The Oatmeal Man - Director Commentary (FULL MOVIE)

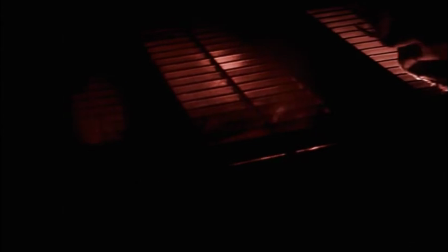Because that's the big thing with movies is you can make a film all you want, but if you want people to see it,
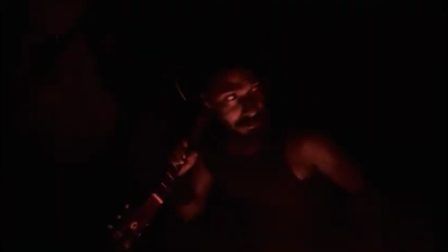you need a lot of money, or you need a lot of money and some recognizable faces.
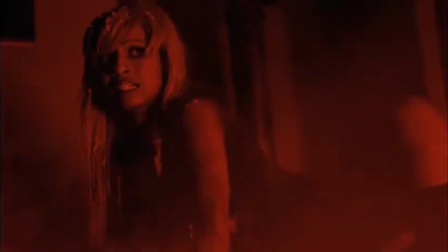And that's one thing I learned on this, was not the hard way, because I knew I couldn't afford anybody,
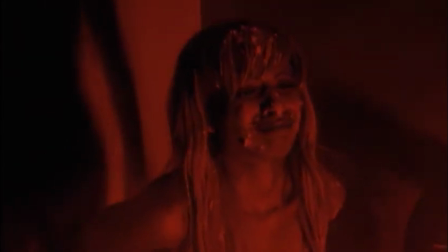that's even in a union or any kind of like A or B list actor.
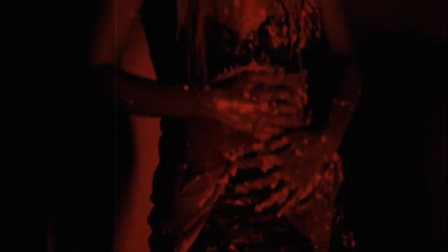I knew that. So, but what I found out was,
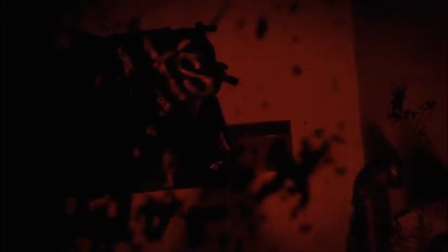nobody wants to really distribute your film unless it has massive appeal or whatever they call it.
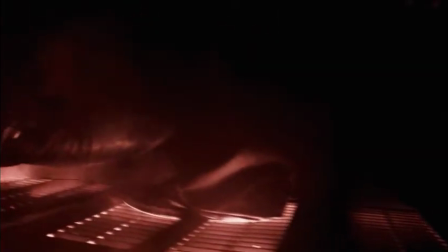So if you're looking to make some kind of like huge film, you better research that.
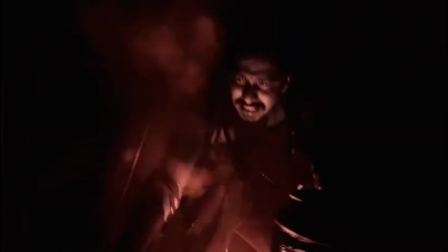But if you want to make something for fun and for your friends, then absolutely do what you want to do, and
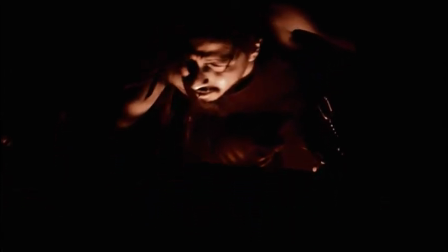don't worry about distribution. Do it yourself or find someone who is willing to do it.
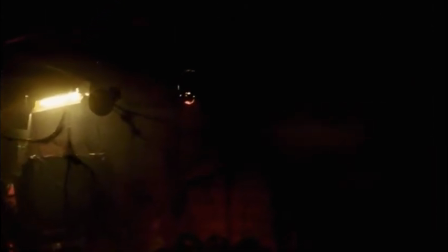But don't expect some massive Hollywood hit if you don't have, recognizable people in your movie.
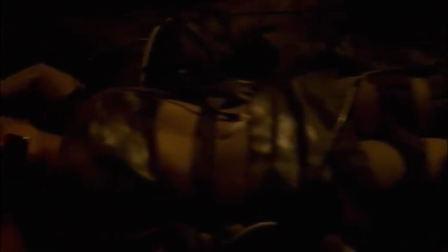That's just the reality of it.
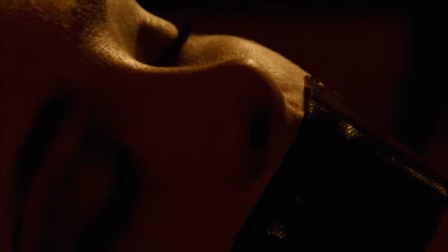Of course, there are exceptions, but we're not talking about them.
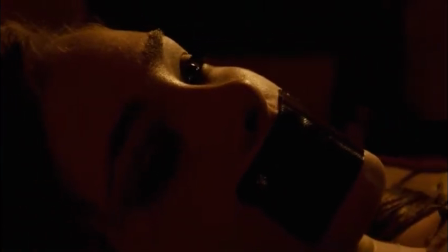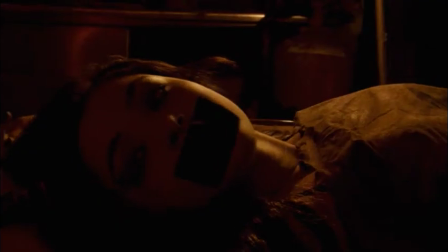And here we go. The garage. Same exact garage.
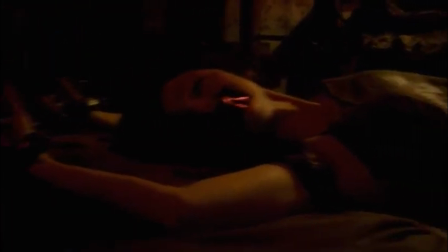But look, now we have red and yellow. Seems like a completely different place.
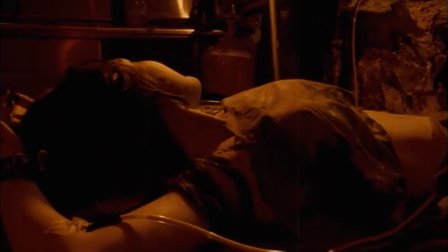Then we put like these little air tanks and this little machine that Carrie built over there.
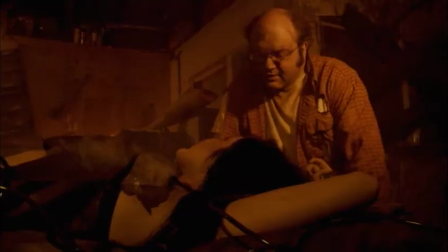And it looks like a completely different place, just simply by the lighting and a few items that, we put that table for her to lay down on.
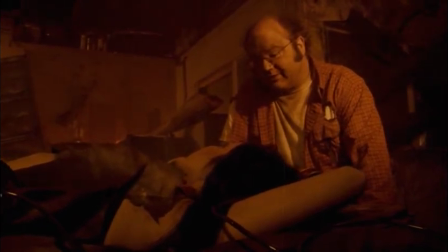But it's the same garage. We use those little grates in the background. That's like some plastic grates we used for the floor that Sal was walking on a second ago.
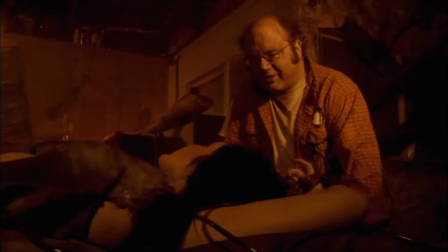And, we reused it for like a lot of stuff. We just threw it up there because it looks, like some garbage you would see in an old factory.
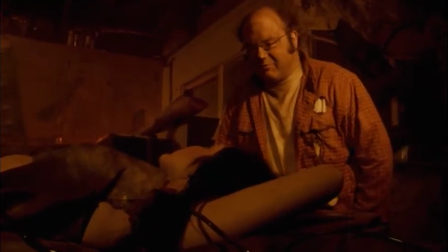We reused everything we possibly could in this film. And then this thing behind her head, I don't even know what that is.
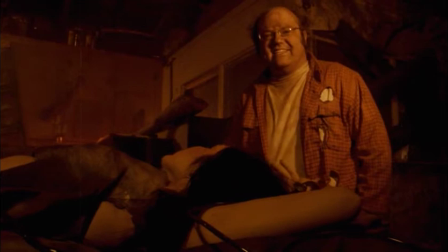It was one of those items we found at Home Depot.
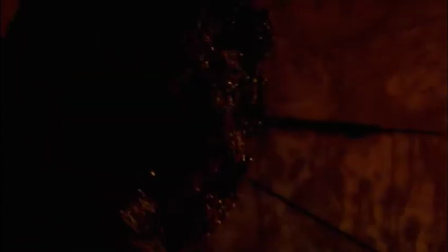I think Lucas, our friend Lucas, the writer of Wasteland, he knows what that was.
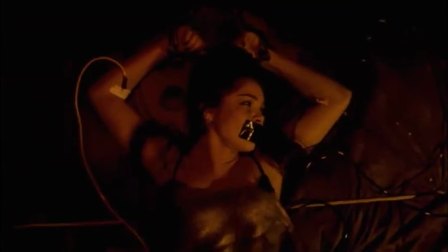He was like, oh, that's the whatever. And we were like, okay, you know what that is.
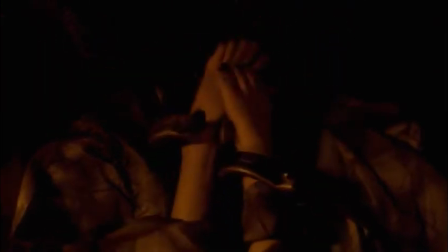But he knows a lot of things about stuff. Yeah. Plastic chains that we got at the Halloween store.
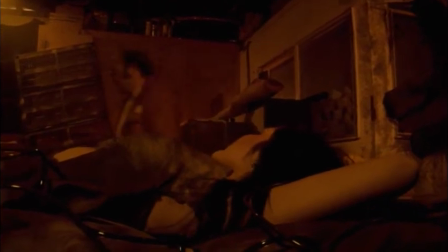So we did spend a little bit of money on like little things in this film. It was only like a few $1,000s total.
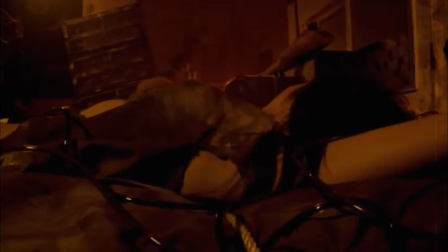Something like, I think it's around $6,000 for everything.
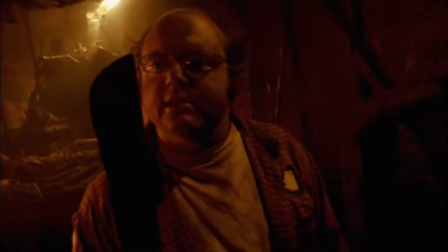But, the rest of it is favors. So at some point,
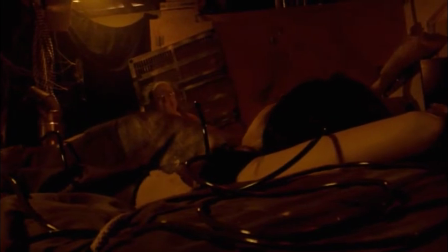you can't keep asking your friends for favors because then you're that jerk that no one wants to answer the phone call when they see your name pop up,
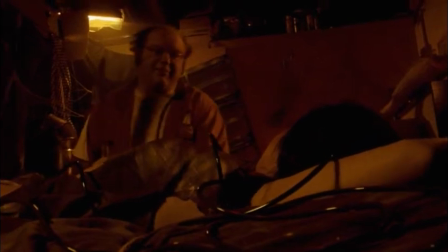and I'm definitely not planning on being that guy.
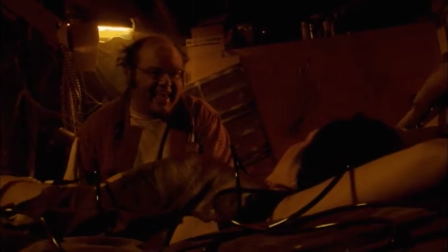So, if you're going to pull favors, pull it on something very, very big and important and put everything you got into it.
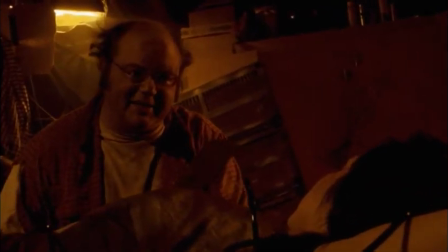Don't spread it out amongst different projects because then that just doesn't work.
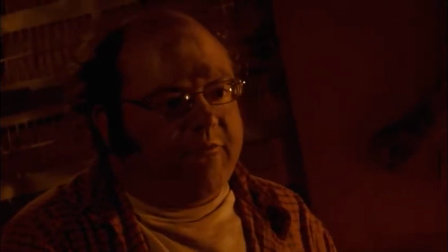We always thought this was funny that John Carius holds the machete weird.
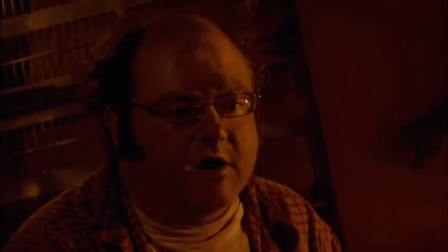It's not only is it upside down, but like he's only gripping it with like 2 fingers.
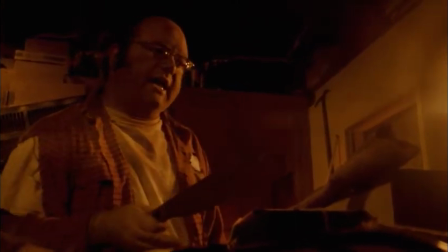That's like so odd. We didn't notice that till like after we filmed it, obviously.
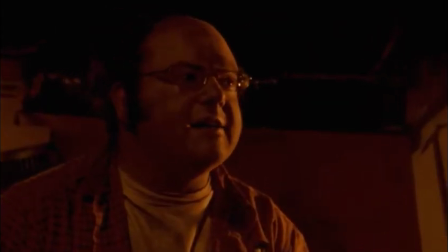And then later on when he's holding the gun, it's kind of the same thing. It's like an awkward grip.
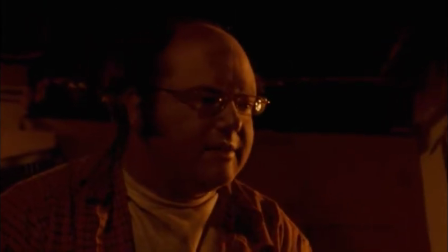Hopefully I can point it out later when it comes, if I remember.